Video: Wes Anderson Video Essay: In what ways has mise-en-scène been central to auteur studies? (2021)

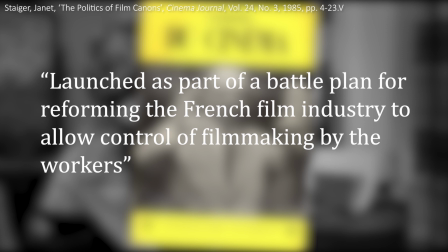8s
Auteurism has been a prevalent issue in film studies since it was first addressed in the Caillers du Cinema.
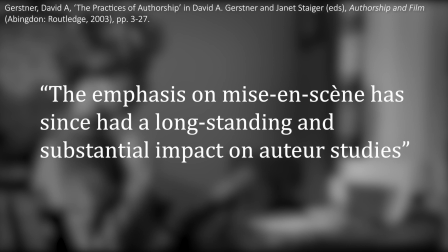13s
It was launched as part of a battle plan for reforming the French film industry to allow control of filmmaking by the workers.
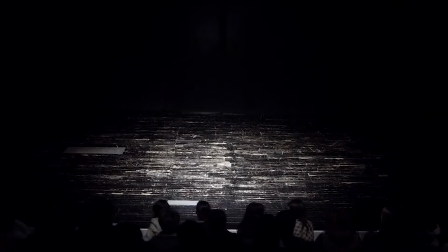18s
Additionally, the emphasis on mise-en-scene has since had a long-standing and substantial impact on auteur studies.
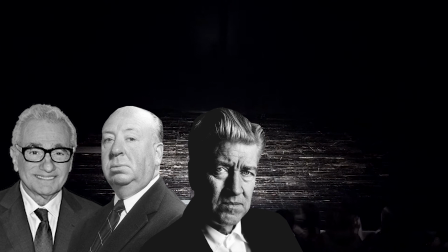24s
Literally translating to placing on stage, it refers to all the elements visible in a shot.
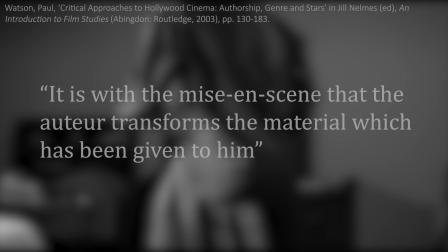28s
Throughout the years, many auteurs have developed the distinctly recognizable filmmaking style through their diverse use of mise-en-scene.
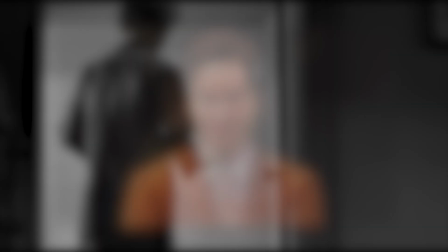34s
Kauhi argues that it is with the mise-en-scene that the auteur transforms the material which has been given to him.
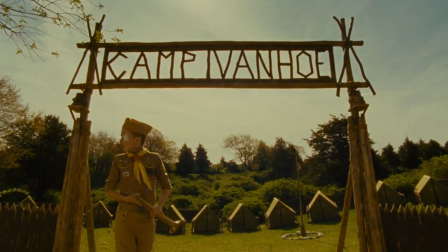39s
A successful contemporary example of such an auteur is Wes Anderson. Wes Anderson has written and directed ten feature films, with these garnering both critical and commercial success.
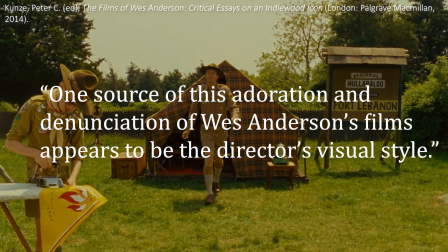48s
And as Kuhn states, one source of this adoration and denunciation of Wes Anderson's films appears to be the director's visual style.
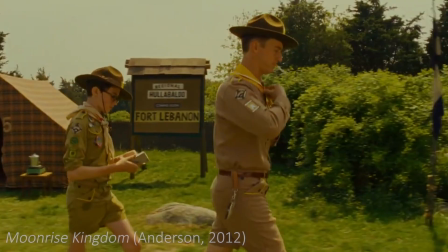54s
Anderson's style derives from his use of mise-en-scene, for example the distinctive settings of his films. These include the suitably pathetic Camp Ivanhoe of Moonrise Kingdom,
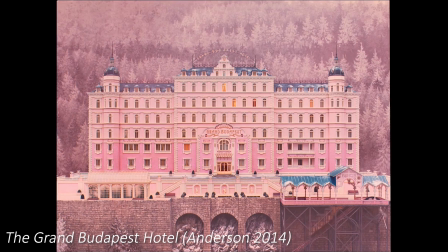62s
the dreary Belafonte ship from The Life Aquatic with Steve Zissou, and the spectacular titular hotel of the Grand Poitabest Hotel.
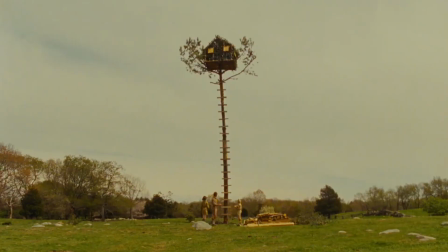68s
Each set is carefully designed to feel suitably absurd, riddled with cultural references and an abundance of meaning that reflects the characters in the film.
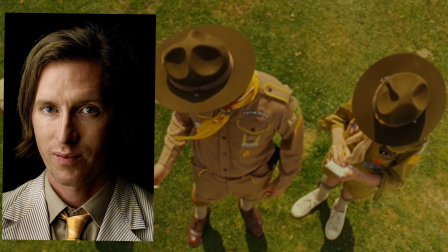76s
Anderson himself is heavily involved in the production design of his films, and takes an almost forensic approach to the look of his sets.
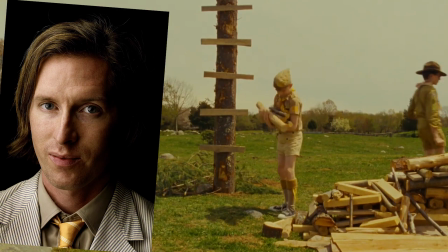81s
Anderson's interaction with this aspect of mise-en-scene supports the idea that the auteur is the main creative voice throughout many aspects of production.
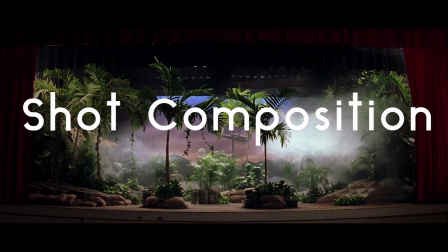87s
One of the most striking and recognisable aspects of Anderson's visual style is his approach to shot composition.
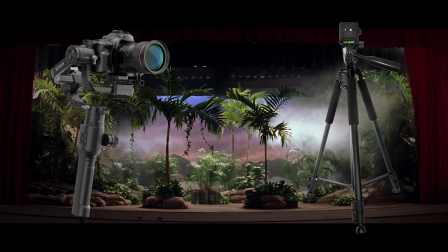92s
In Rushmore, he makes extensive use of gimbal and tripod shots, rejecting the shaky handheld style of camera operation.
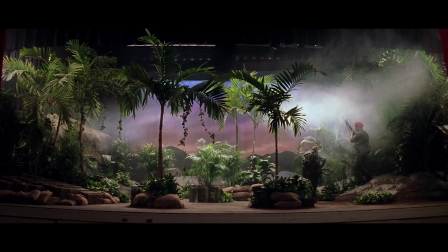98s
It gives the film a strange, unnatural feel and reflects the fake theatrical nature of the characters and the narrative as a whole. Anderson's unique identity as an auteur continued to develop throughout his filmography.
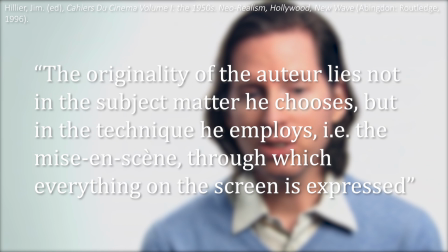108s
Hillier writes, the originality of the auteur lies not in the subject matter he chooses but in the technique he employs, i.e. the mise-en-scene through which everything on the screen is expressed.
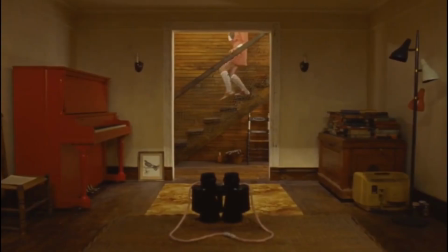116s
This is especially true of Anderson, where many of his iconic codes and conventions originate through his use of mise-en-scene.
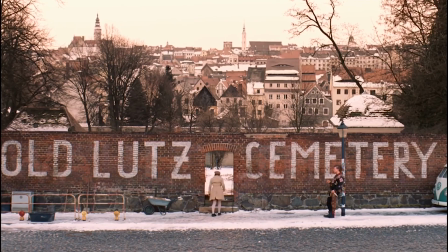121s
The precise usage of framing in his shot compositions are instantly recognisable, creating beautiful and complex images.
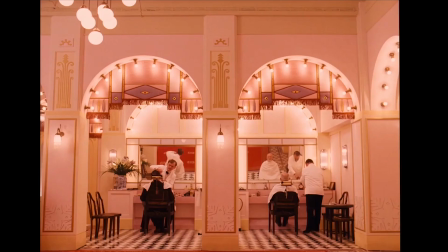127s
In films like The Grand Budapest Hotel, he makes use of the intricate geometry of his grandiose sets to create ridiculously symmetrical images.
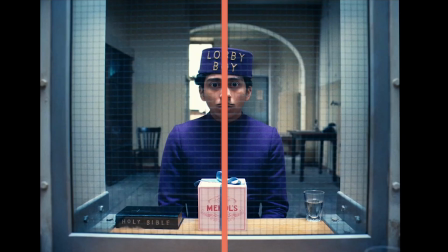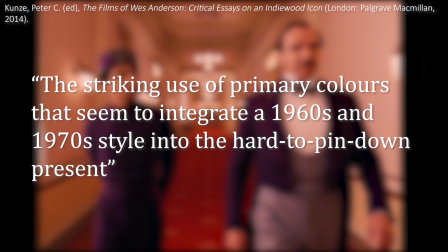143s
Anderson's use of colour also contributes to this. Koons addresses the striking use of primary colours that seem to integrate a 1960s and 1970s style into the hard-to-pin-down present.
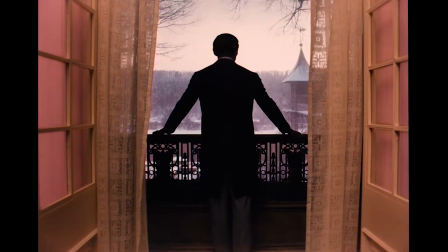152s
The frequent usage of pink in the colour palette feels unnatural and evokes surrealist art in cinema.
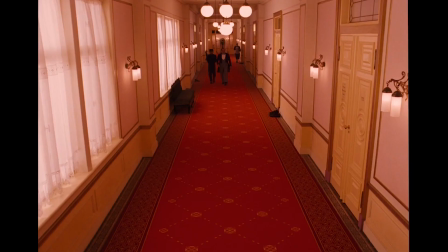157s
This comedically contrasts the flamboyant performances of his actors, together crafting the ironic absurdity of the Grand Budapest Hotel.
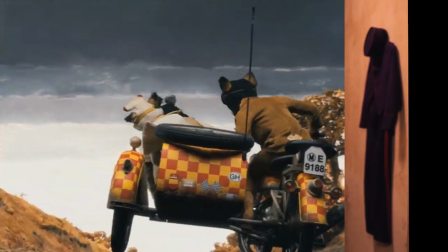163s
Furthermore, it represents how impactful mise-en-scene has been on Anderson's identity as an auteur.
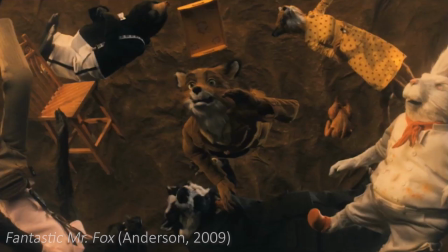168s
In recent years, Anderson has also produced the Oscar-nominated stop-motion animated films Fantastic Mr Fox and Isle of Dogs.
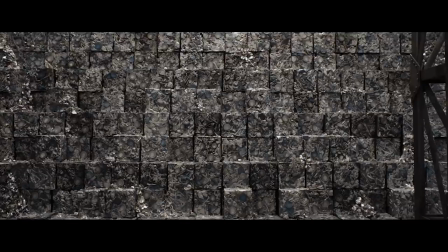174s
Stop-motion animation is very distinct from other approaches to filmmaking.
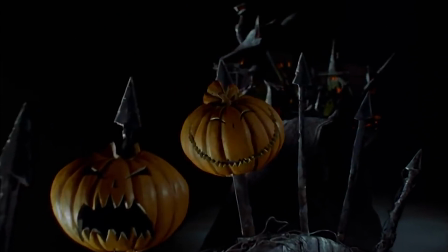178s
The delicately crafted characters and detailed sets of films like Coraline and The Nightmare Before Christmas contrast those of hand-drawn and computer-animated films.
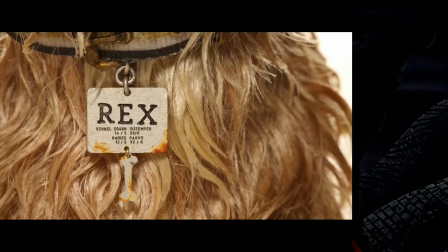186s
Yet Anderson is able to separate his work from other stop-motion animated films, achieved by incorporating his own visual style into his films through mise-en-scene.
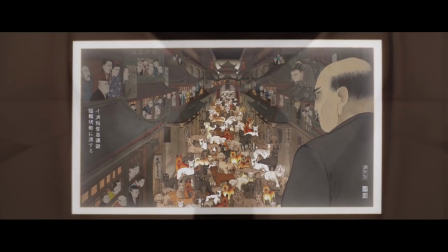194s
Camera techniques like his precise use of zooms, pans, tilts, and the lack of shaky cam are reminiscent of his live-action work, as is the use of symmetry in the shot composition.
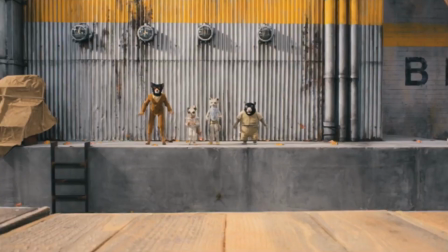202s
It is through this that Anderson proves how his unique visual style is transferable across mediums, outlining the importance of mise-en-scene to an auteur.
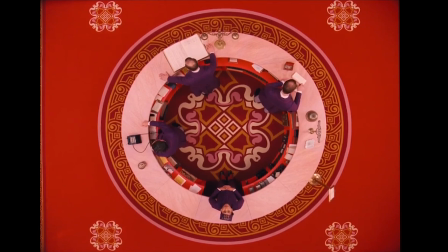210s
In conclusion, Wes Anderson has become a frequent discussion topic in modern auteur studies.
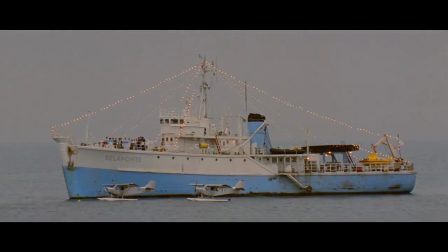215s
Through the striking use of colour in the Grand Budapest Hotel, the outlandish sets and locations of The Life Aquatic with Steve Zissou,
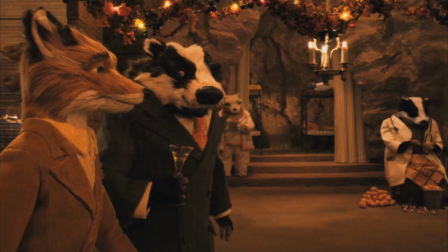220s
and the symmetrical framing in his stop-motion work, Anderson has crafted a style that has been parody time and time again,
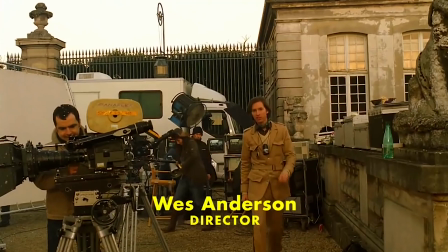225s
such as this advertisement for American Express.
I've blown up buildings, hunted sharks, crashed airplanes, and flown helicopters.
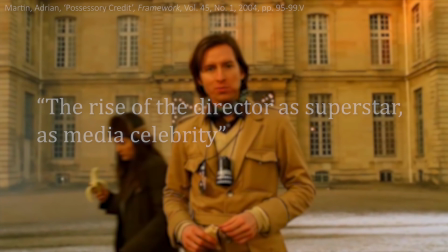233s Anyway, American Express commercial, here we go.
Anderson himself is comparable with the rise of the director as superstar, as media celebrity that erupted from the new Hollywood movement.
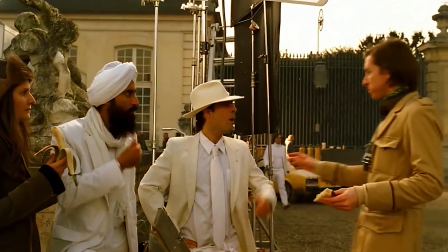242s
It could be argued that his recognizable style is a result of his creative use of mise-en-scene, signifying its central role in Anderson's image as an auteur.